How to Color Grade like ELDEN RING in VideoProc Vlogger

Hello everyone, have you come across any videos about Elden Ring?
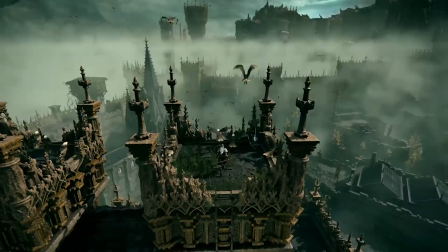[0:05]
Almost all my friends are talking about this amazing game. In today's video,
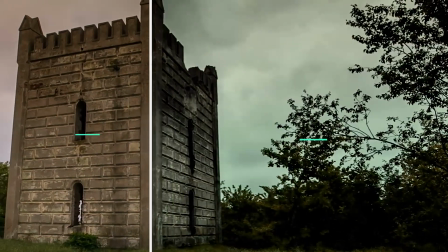[0:11]
we're going to show you how to use VideoProc Vlogger to give your footage a retro look, just like Elden Ring.
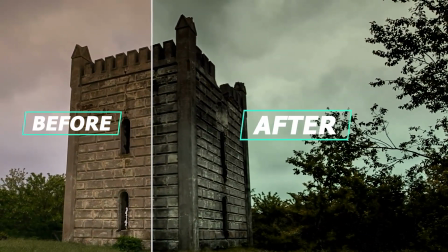[0:19]
Okay, let's get our tutorial started.
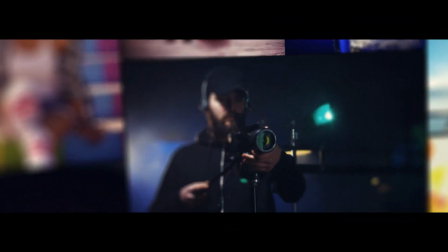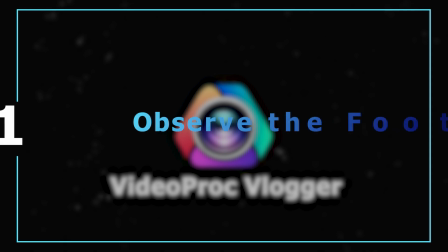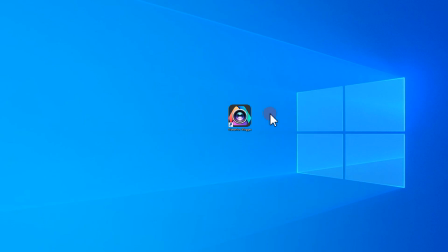[0:35]
Double-click to open up VideoProc Vlogger.
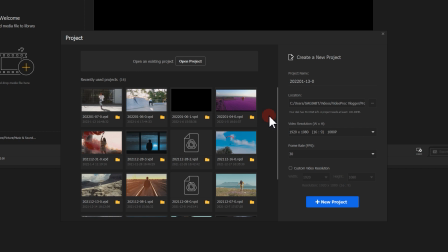[0:41]
Hit this button to start a new project.
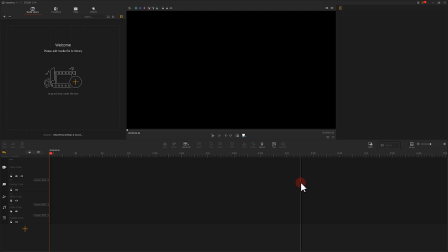[0:46]
Then we click on here and import the original footage. Let's preview and observe the footage.
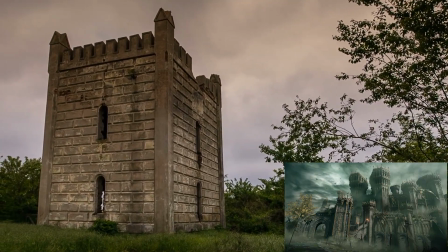[0:58]
We may find some similar elements between our footage and the graphic of Elden Ring.
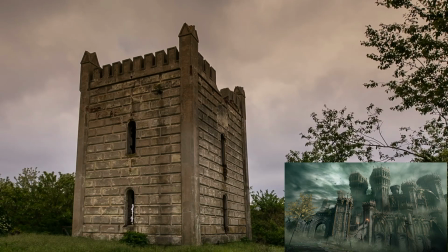[1:05]
But apparently, we need to make some adjustments as well. For example, the footage looks kind of reddish.
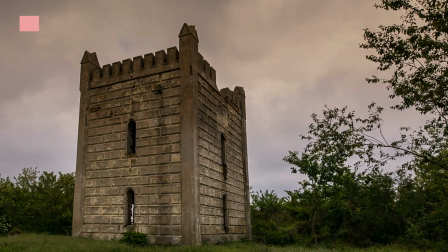[1:13]
We want to decrease the red tone and add a little more blue and green.
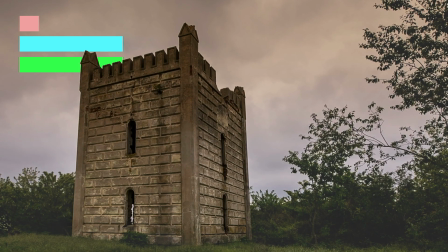[1:19]
We can also find the plants look too greenish and lush. We want to make some adjustments to the hue of the green.
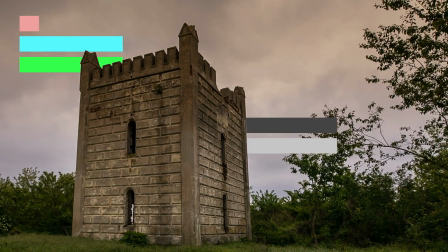[1:28]
In addition, the contrast of the picture is not sharp enough. Okay, now let's start our edits.
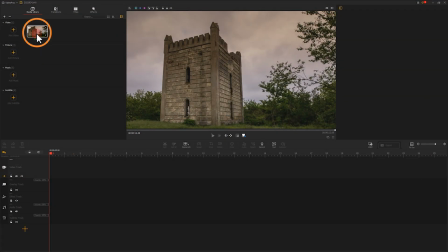[1:39]
Drag the footage onto the timeline track.
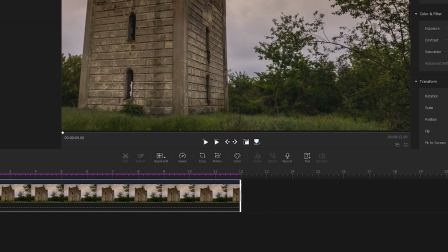[1:45]
Hit this button to enter the color editor panel.
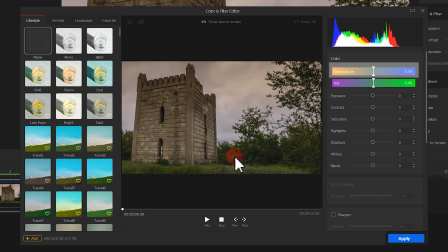[1:49]
As we've analyzed, firstly, we want to set a color temperature to cold. Herein, let's drag this slider to the far right.
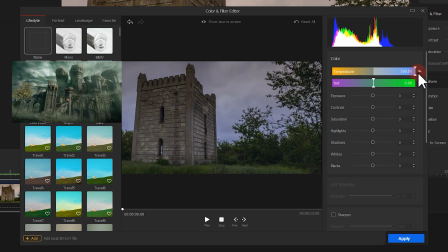[2:00]
The graphic of Elden Ring looks greenish, so here we need to shift the slider of tint to the right a little bit.
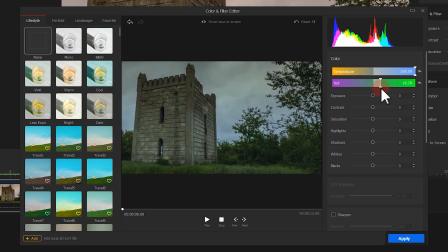[2:09]
Move the slider to around 27 would be okay. Then we bring down the exposure a little to add some dark touch. We also need to tweak the contrast and saturation a little bit.
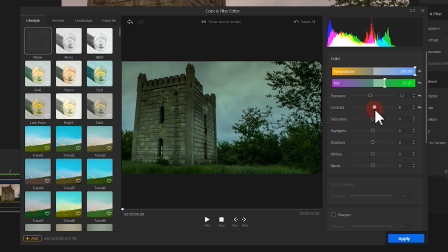Bring up the highlights. Here, let's drag the slider to the far right to better emphasize the contrast between light and dark.
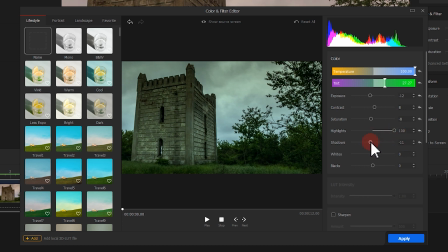[2:40]
And then we bring down the shadows slightly for making the plants and buildings feel more desolation. Increase the whites a little bit to get a brighter sky. Like what we did for shadows, here let's reduce the blacks a little bit.
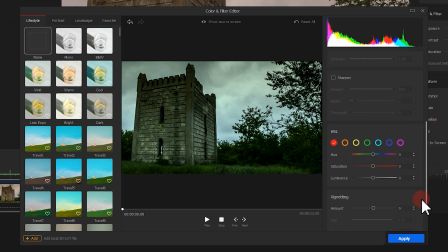[3:00]
Next, let's come over to HSL. Herein, we can make adjustments for specific colors. In the first place, let's bring up the saturation of the orange color range a little bit. Then we add some luminance.
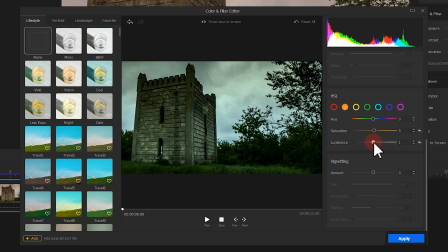[3:19]
After that, let's tweak the green colors, which takes a big part of the footage. Drag the hue slider to the left a little bit. And then we bring down the luminance until the footage looks like this.
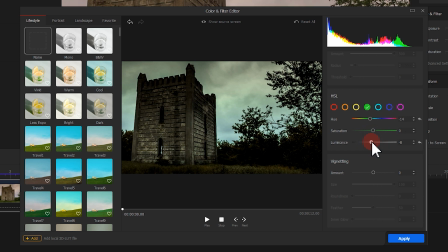[3:38]
As for sign color, let's shift the hue slider towards the left a little bit. And then we reduce some saturation. Decrease the luminance as well to around -7.
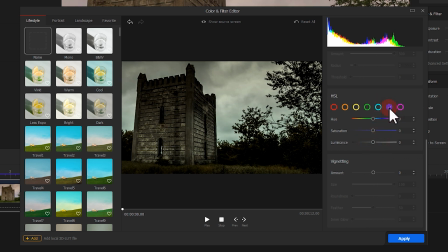[3:56]
After that, we get to the purple color, boost the saturation a little bit.